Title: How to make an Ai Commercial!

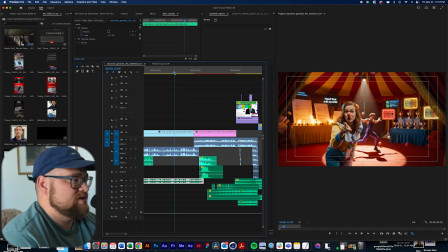And so this is where you get like that turn of events is most marketing agencies are a circus, and they genuinely are. A lot of unknown people guessing on trying to create content that I think it might sell. And there's not a ton of strategy in these ad agencies, which is kind of insane if you think about it.
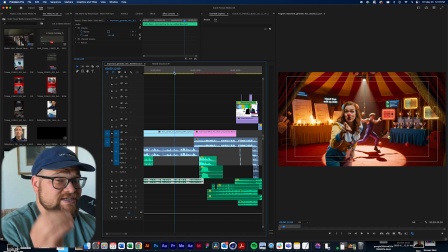Not too many people really focus on strategy when it comes to creating content. They just think of cool ideas. Oh, this is great. And they go and make it, and then it sucks in their performance. And so you got to find a balance.
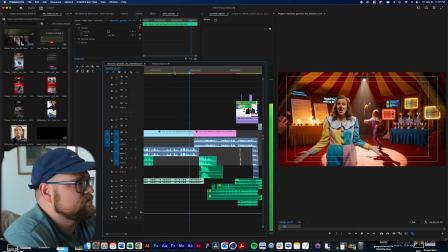Work and a guy juggling KPIs.
Okay.
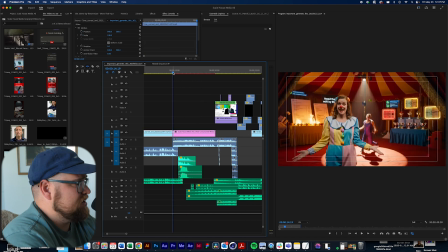So this is where you start adding in your own stuff. You get sound effects. You get the scratch break with the DJ right here.
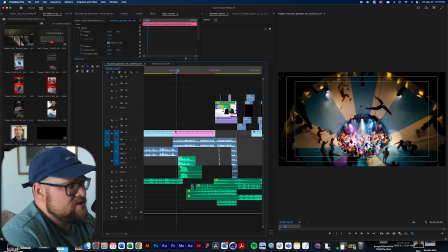And then I took this scene that has this cool ripping of the tent open,
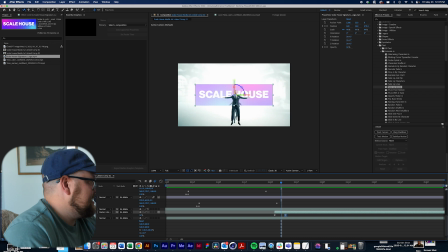and I went into After Effects, and within After Effects, I
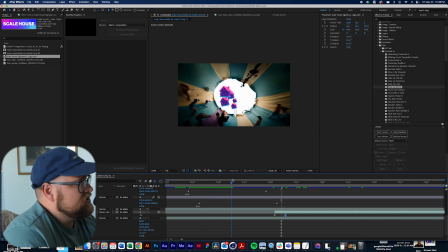animated these houses to come through, our Scalehouse Media 3D example,
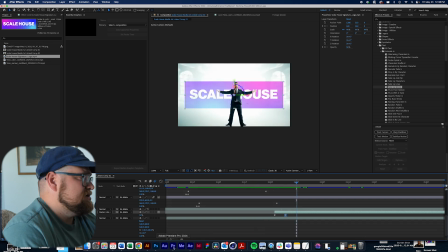and then animated in the Scalehouse logo there. So it's taking this AI footage and pushing it the extra step to curate it to you.
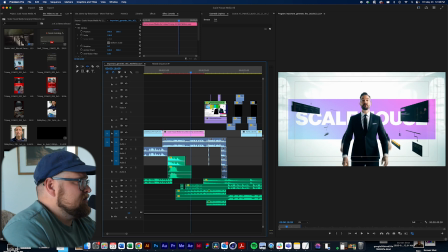Media is different.
And then here, there were some glitches with the AI.
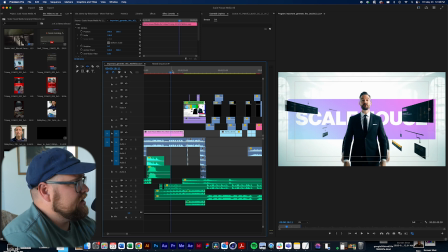So it's like, how do you work around it? And so I added this animation effect right here.
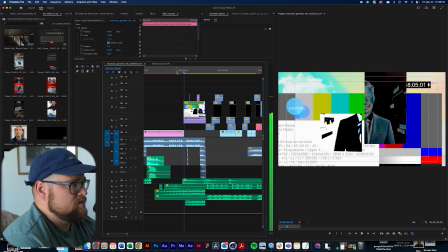Use content and ad buying and found the missing step in most strategies.
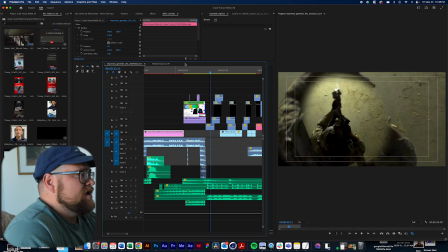Okay. Also, excuse me. The audio kind of went really AI on me.
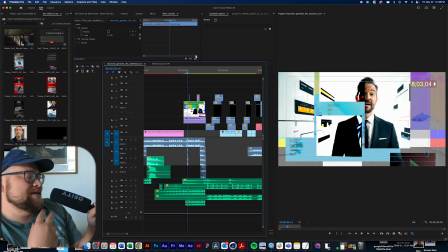So it's like, how do you take a little bit of the AI, like, yeah, that's definitely AI, and tweak it?
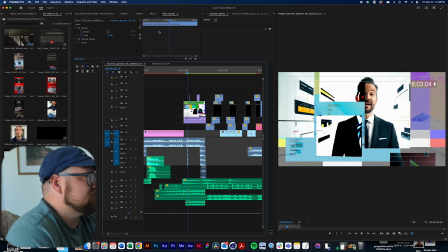Well, I just put some sound effects on his voice to kind of give it an echo right here,
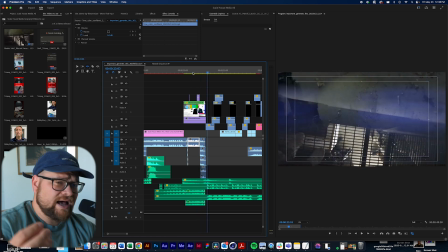Most strategies. to kind of hide some of the imperfections in his voice.
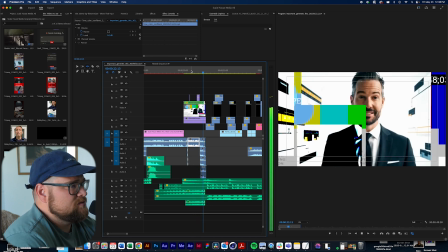Missing step in most strategies.
And then boom, we go to the real life stuff.
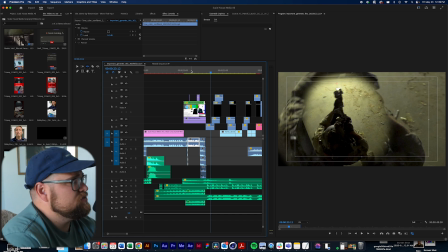This is our content. These are our videos we've curated, content we've created for brands, and all strategy based within our ad bike.
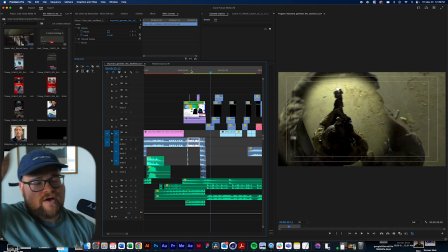So again, at Scalehouse Media, we really focus on a content and ad buying strategy working together rather than separate pieces.
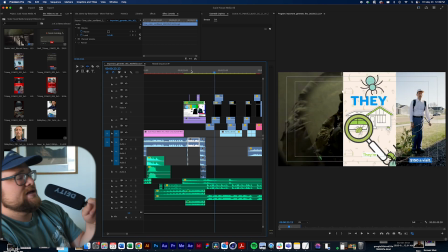And we go into our shenanigans, just our portfolio right here.
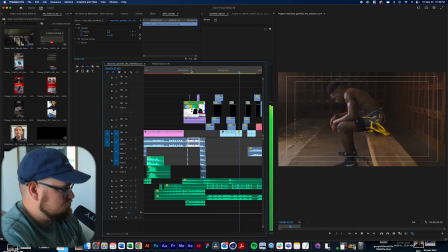Okay, boom.
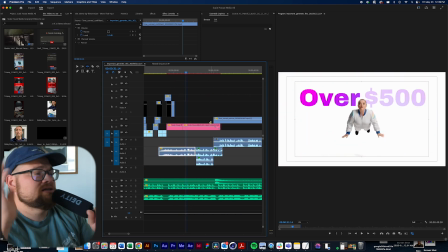this is another scene.
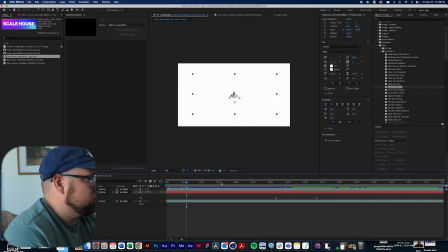The original scene was just this girl, and there was no text back here.
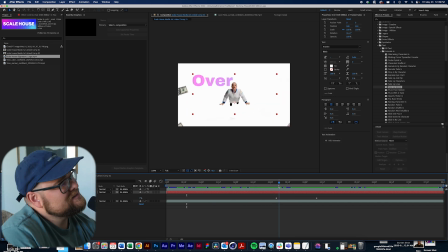So I was like, oh, okay, how can I take this, make it a little bit more dynamic? So in After Effects, I rotoscoped her out and then added in our over 500 million in tracked sales,
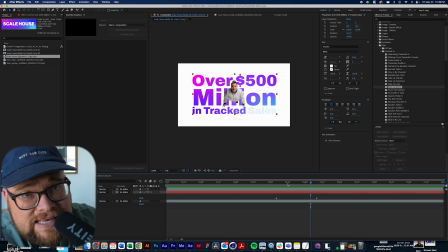which we've managed millions and millions of dollars of ad spend for brands. And we have seen over $500 million in tracked sales for a lot of these brands, which is insane, right?
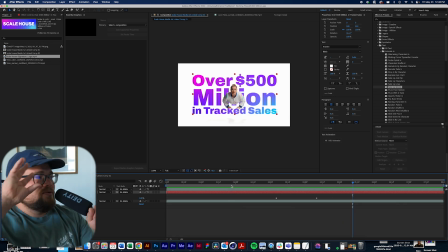Over $500 million.
So she also had this kind of AI tweaked in her voice.
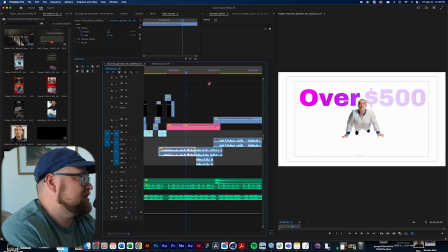I was like, man, we need to fix that, because you don't want it to come across as super AI, right?
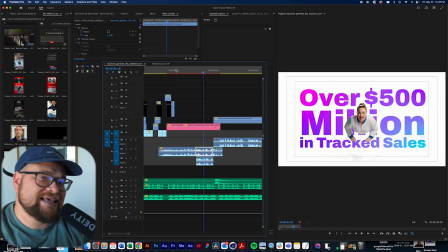Over $500 million.
So I added this like echo sound effect to kind of build in this like, oh, it was on purpose, right? To kind of hide that a little bit.
Track sales says we're on to something.
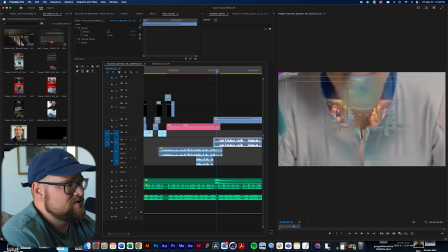If you're spending And then added a transition effect here to make the video a little bit more dynamic, not just cut and dry.
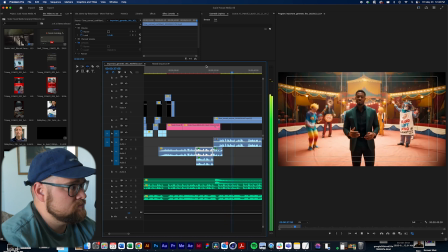Says we're on to something. if you're spending $8,000 a month and still guessing, maybe it's time to leave the circus
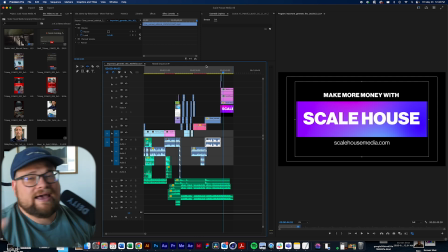and join Scalehouse.
And then I added our closing, make more money with Scalehouse, scalehousemedia.com.
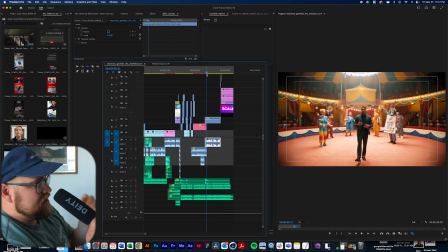But all of these videos are all generated, or most of these videos are all generated in Google Flow VO3.